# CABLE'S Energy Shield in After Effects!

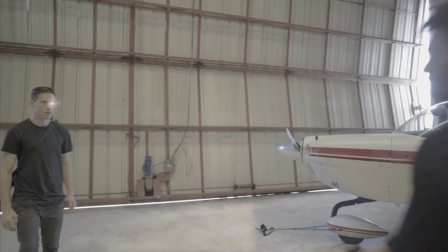What's up everybody, my name is Christopher Alexander Kelly IV.
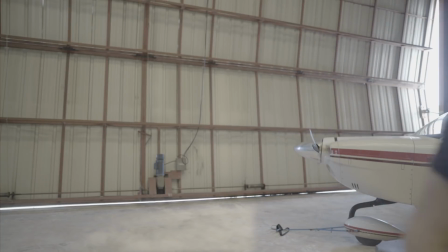I'm here with our very own Adrian Christian Justin Grant Jensen.
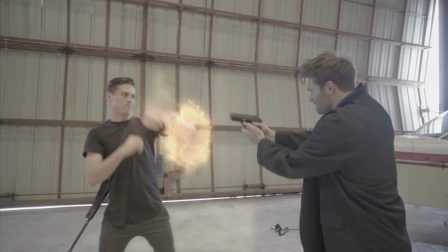That's your real name, isn't it? That is my legit real name. I didn't know we were doing middle names.
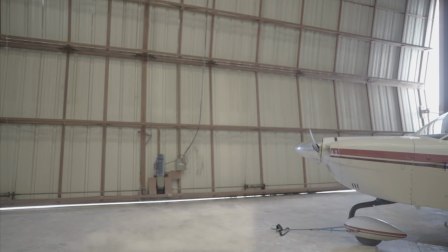We are here with ProductionCrate.com, bringing you a wonderful new tutorial. This is the effect that we want to recreate from the Deadpool 2 trailer.
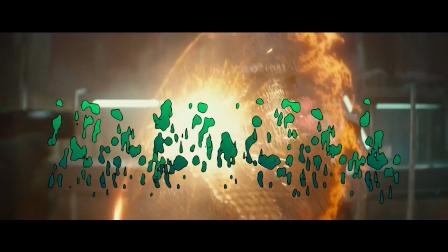It's a pretty radical effect that I actually have not seen anyone do yet. All right, so we wanted our footage to look pretty cinematic.
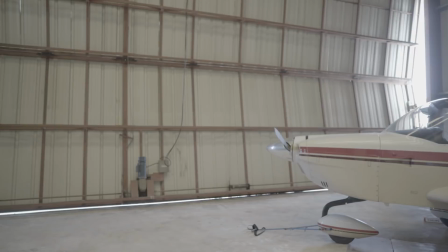A new hot word that everybody's using. Cinematic and dynamic and organic.
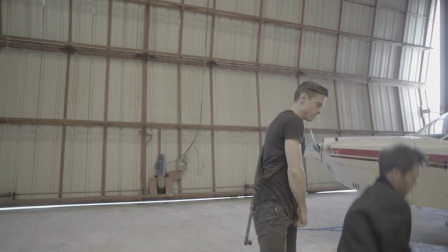So we put the camera on the slider to give it that more cinematic feel.
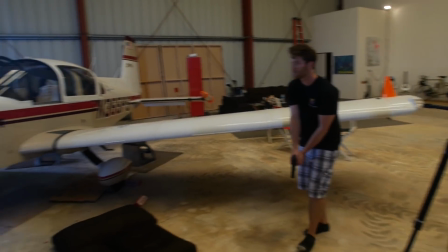My favorite part was when Chris got punched in his big dumb mouth. That's right.
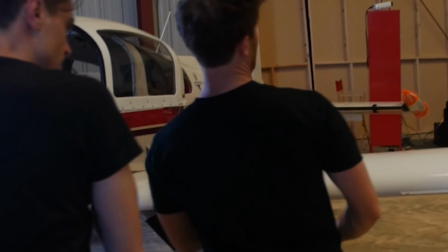I didn't actually get punched in my big dumb mouth, but the effect looked pretty realistic. my head obscured the lack of actual contact.
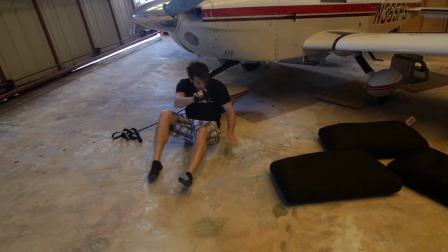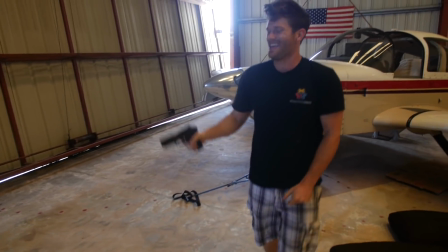By the way, did you forget I was filming? I did not.
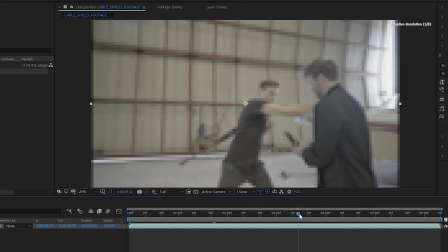So we made the punch look a little more brutal by cutting out a few frames to just speed up that punch. Since Cable's like part robot, he's a cyborg. He's officially a cyborg, right?
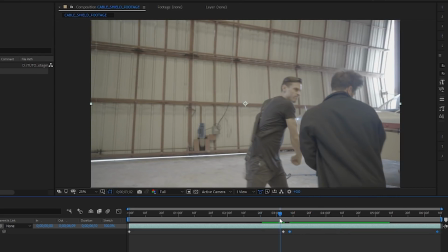Well, I think technically he's not part robot. he just suffers from a techno-organic virus.
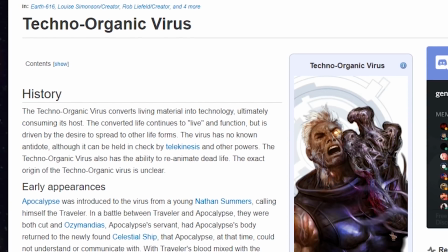So there's a very clear distinction there. So he's a cyborg.
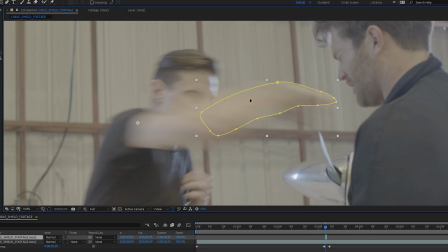I also used a freeze frame of Cable's arm to extend the punch a bit to make sure that it made contact with Chris's face.
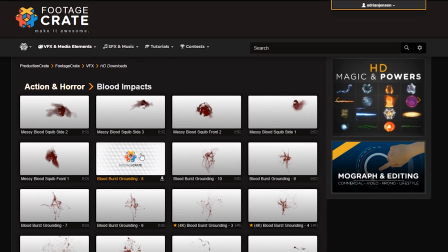Nice. Adrian added a little bit of blood to this effect because he is really mad at me about something.
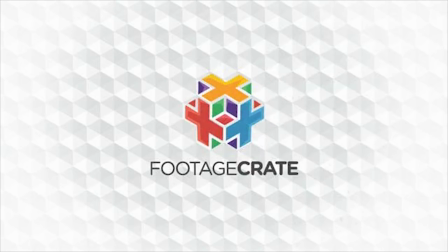Neither of us can remember what.
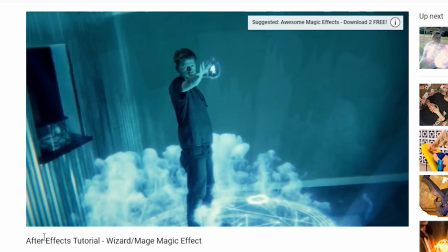For lighting the shield effect, we want some practical lighting as we do on pretty much every energy effect we make these days.
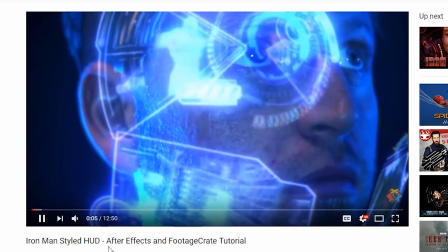So Adrian was on lighting duty.
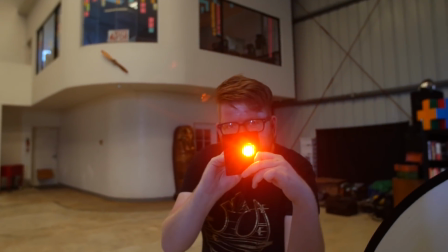He used a flashlight and an orange gel and fired that up the second that Alex raised his arm and generated the shield.
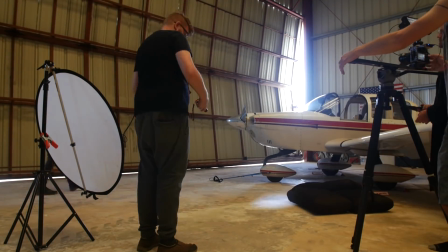You can tell that my job was the most important because in this time lapse here, I'm the only one who is not moving.
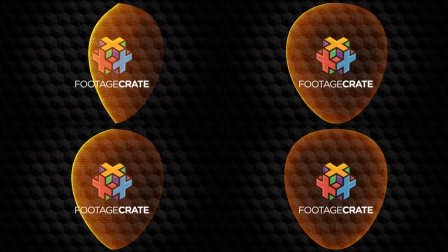The asset for the shield itself can be found on FootageCrate.com.
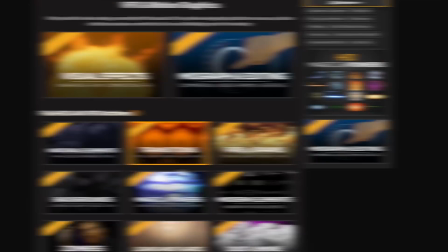You can search cable shield effect or you can find it in the force field section on the magic and powers
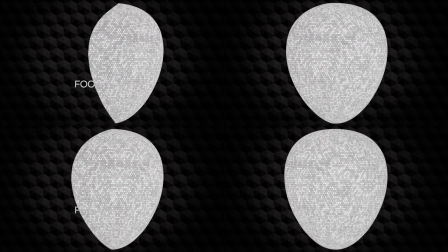category You'll also find some slightly different looking black and white versions These are displacement maps.
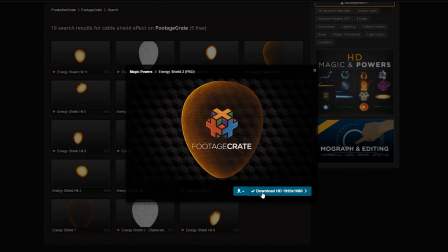Go ahead and grab one of those because we'll need one of those later on as well
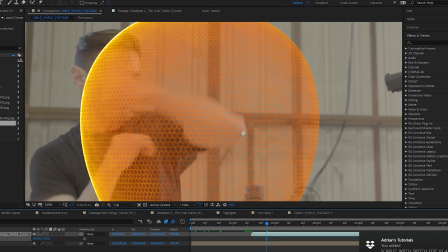Bring the shield into After Effects and track it to your actor's arm.
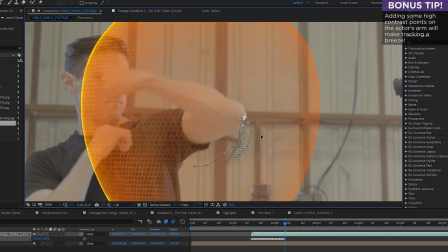I just tracked it by hand It's actually not that hard sometimes tracking by hand is the way to go Once you're happy with the movement of the shield, duplicate that layer.
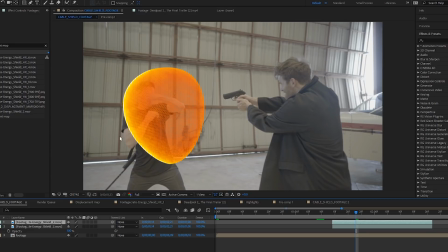Hold down alt and drag the displacement map that we downloaded from FootageCrate onto the duplicate. This will replace the old layer with the new one and keep all the animation and transform properties.
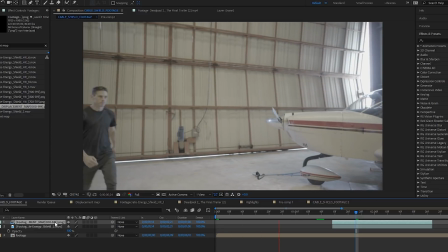There is another shortcut you can do for this. I can't remember what that shortcut is.
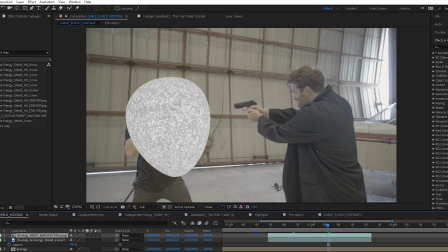It should be great if it was on screen right now. Yeah. So go ahead and pre-compose this layer, making sure to move all the attributes into the new composition.
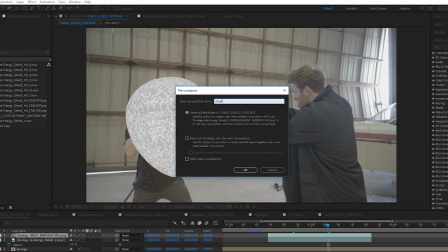It should now look exactly the same,
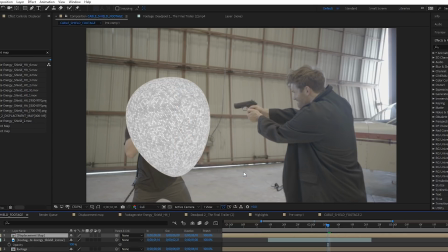but now it's a layer that's the same shape as the composition with all of the animation baked in.
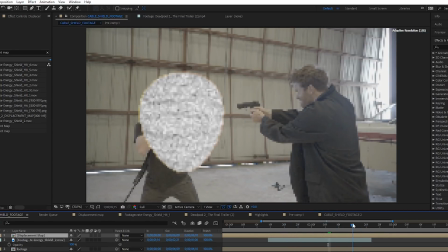That sounds perfect. That's what we need. Go ahead and poke its eye out.
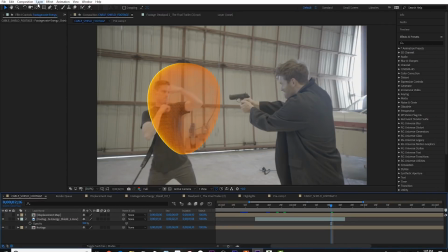We don't need to see it anymore and we don't want it to see us. Alright, get out of here. Go ahead and make a new adjustment layer under the displacement map layer.
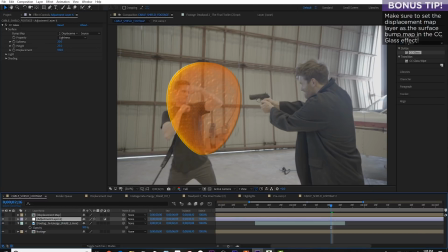Add the effect CC glass. Go ahead and bring the softness way down.
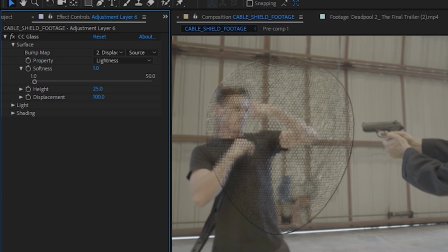We set ours at one. Yeah, yeah, you can, I mean, you can set it to whatever you want, but really set it to one.
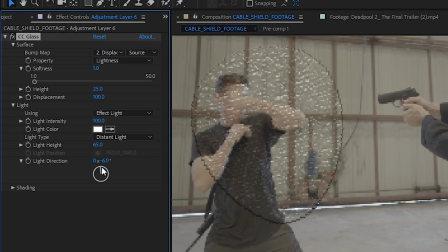Yeah. You can change the direction of the light to better match your scene if you would like.
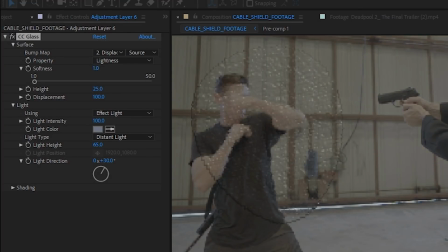You can also change the color of the light and choose a color from your scene if that looks cool.
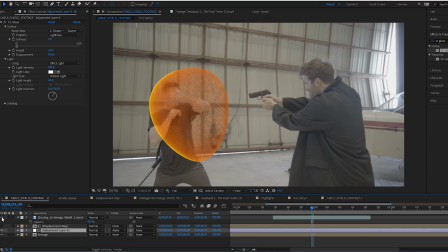And we use the layer above it, which was the displacement map as an alpha map. Whoop, whoop, alpha map.